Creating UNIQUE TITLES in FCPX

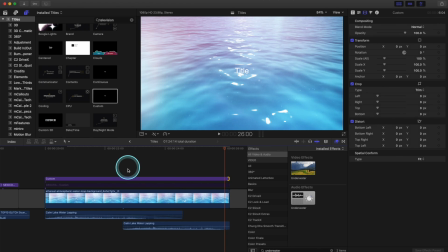Get the custom title, drag it on top of the clip, Set your font and size according to what you like
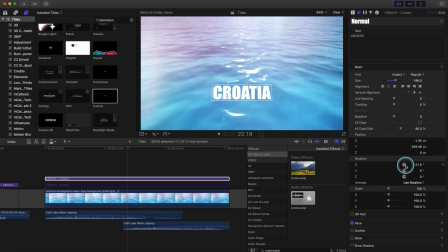And then here's the most important part In the x-axis rotation we want to rotate the clip so it's flush with the water So it seems like it's flat on top of the water I'm going to scale it up and also track it out to spread the letters apart a little bit Now we're going to pull the opacity right down so it looks like it's kind of submerged into the water
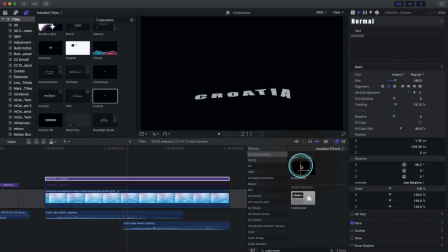Bring down the x-rotation a little more now I'm just going to add the underwater effect right on top of the clip and then I'm going to
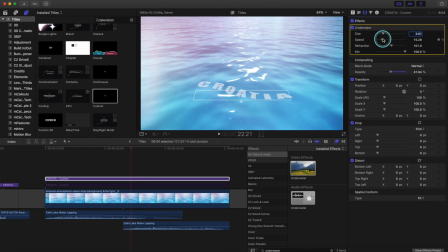correct the adjustments to make it seem more realistic bring the speed down the refraction down and once we add a little bit of water sound design
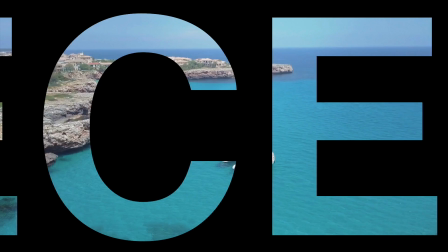that looks great next up we have stenciled letters revealing the background so
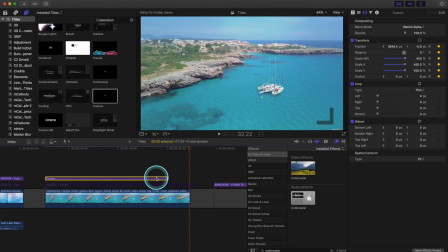I'm going to show you how to make this we drop in the customs title again fit it to the size change
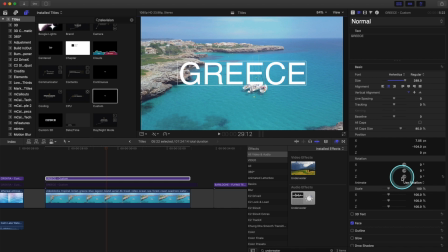the font and size like we always have done so I'm going to scale it up a bit more there
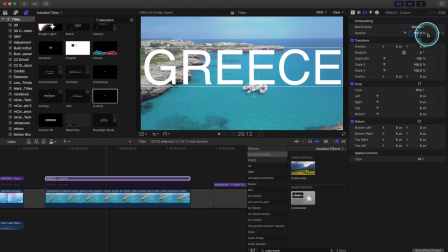and then we're gonna go to the blend mode and here we want to stencil alpha or luma either will work and that will reveal
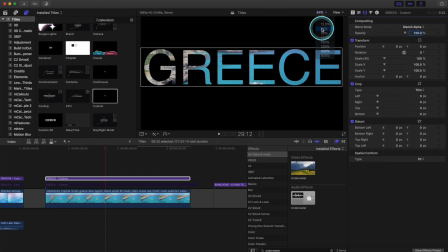what's in the background let's bring our canvas size right down to 25% so we can keyframe our title on and off the screen so first let's make the
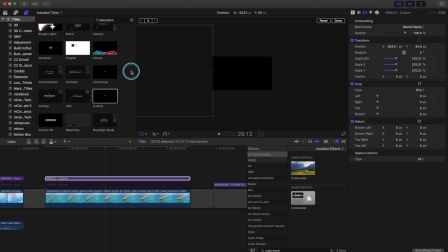size a lot larger then we'll drag it off to the left side of the screen and we'll go to the beginning of our title click the keyframe then go to the last frame of our title drag it all the way across hold shift to lock it into the horizontal axis and then we
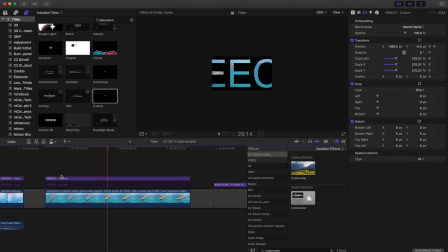have our effect let's animate this text one more way so we'll click on the t tool and open up the position make sure that it's coming from that position which it is then we'll look at the zed numbers minus 1000 will make it really small really far away from us let's go even
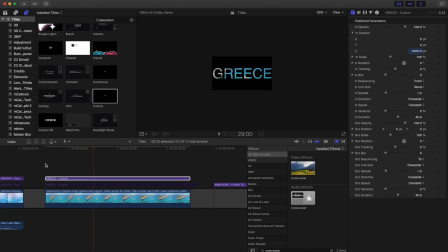farther minus 3,000 that's super far away from us and as it comes flying in once that's good let's make it fly out so we look at the out position make sure it is the whole word is flying out and we have it going to that position on z-axis let's type in
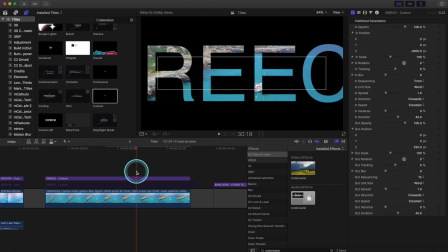250 that'll fly right up the screen see if that flies off the screen it does fly off the screen however we want it
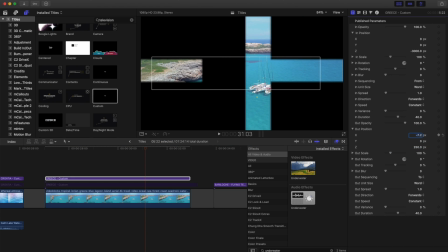to go through the open area of the letter so we can change the x-axis drag it over and let's see if that flies right through the lettering perfect now
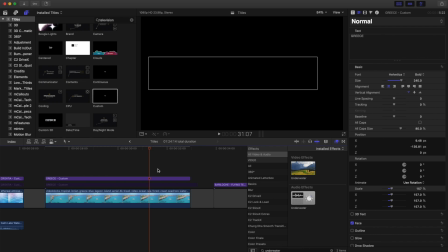we don't want it to fly through the lettering and the screen to turn black so the way we solve that issue is we go right to the spot where the screen turns black we
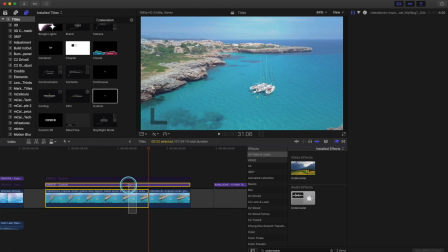cut the clip there we make a compound clip between the first clip and the title right click new compound
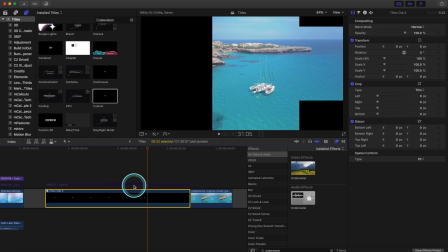clip and then we cut the clip at that same spot again right where the screen turns black
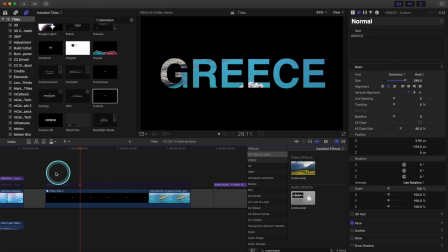and then we bring in that existing clip and it should fly right through to the open ocean.
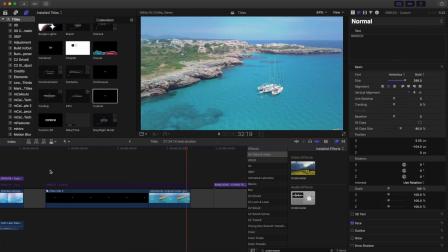Here we go. Cool effect. Next up is the fly over the title effect.
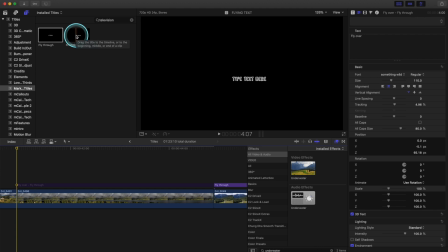So here's how we create that. We'll grab the flying text title, bring it over top of our clip, cut it down to size,
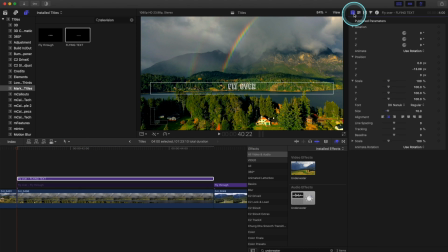center it, select the font, whatever we want, size, etc. Now here is the Z axis again.
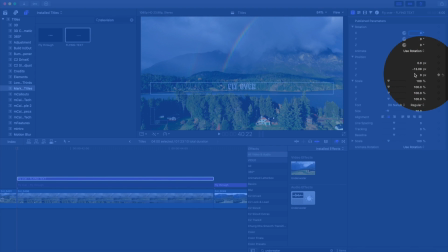We've seen that before.